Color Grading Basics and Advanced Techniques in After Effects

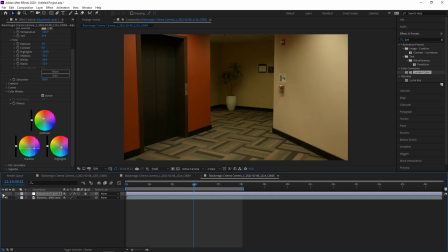So here's the after and here's the before. A little too blue now. I think that looks pretty good. So we had a very kind of dark shot, you know, not a lot of lighting, pretty yellow, pretty warm.
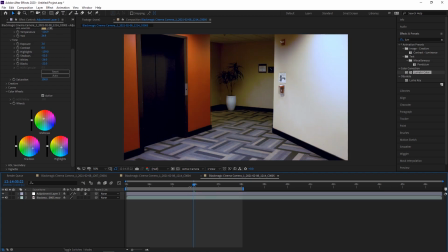And now we have something that's a little more neutral, almost on the cool side. Doesn't look as badly like it's lit with fluorescent light.
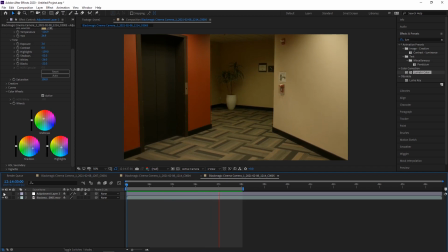And a big thing is that, you know, some of the details we've either captured or hidden.
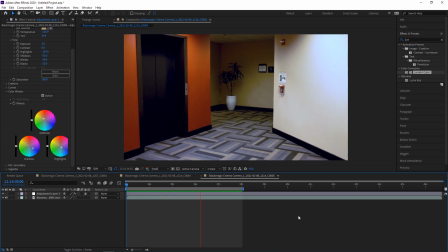So that elevator, not important, so we've kind of darkened it up. You know, that corner is a little mysterious, a little higher contrast, but it just looks like a much more neutral scene. Let's go ahead and go into creative again. Let's try to sharpen this up a little bit.
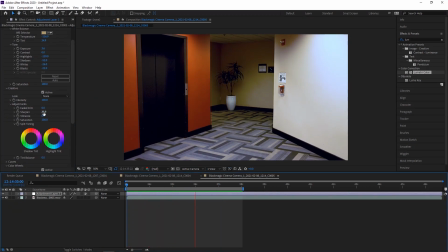That can sometimes help. We don't have a clear subject in here, but sharpening will help us a little bit. And then looks like we're good without vibrance. And then a little bit of faded film can give us a little more of a vintage look, but it's not too important in this case.
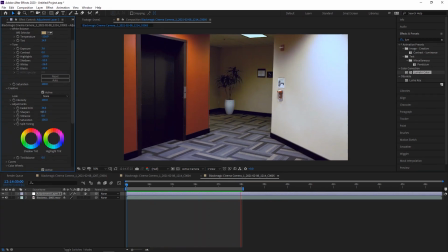We don't want to, you can see the blacks are already kind of struggling here on the elevator. So I might turn both those down a little bit. Just give it a subtle look. And I think we're done. Looks a lot better. So thank you all for watching this tutorial on color grading in After Effects.
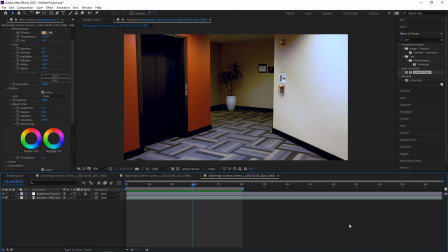The Lumetri color panel in After Effects is exactly the same as it is in something like Premiere Pro. So feel free to learn whatever software you want, but you may find that you're spending a lot of time in After Effects and that you want to learn how to color grade in it as well.
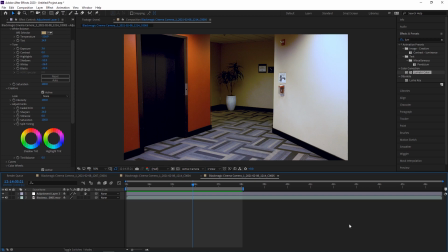Let us know your questions or comments down below. Let us know if you want to make any further videos on color grading or on After Effects, and we'll be sure to do so.
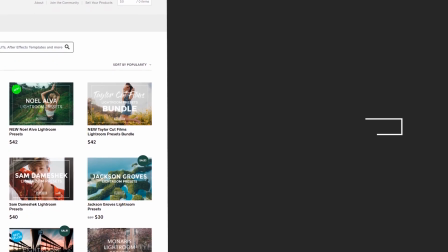Thanks for watching, and we'll see you in the next one. If you enjoyed this video, be sure to like and subscribe and leave a comment down below.
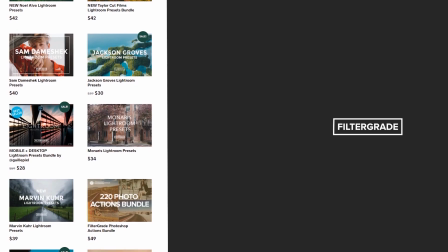And if you're looking for professional LUTs, Lightroom desktop and mobile presets, Premiere Pro templates, and more photo and video education, visit FilterGrade.com today.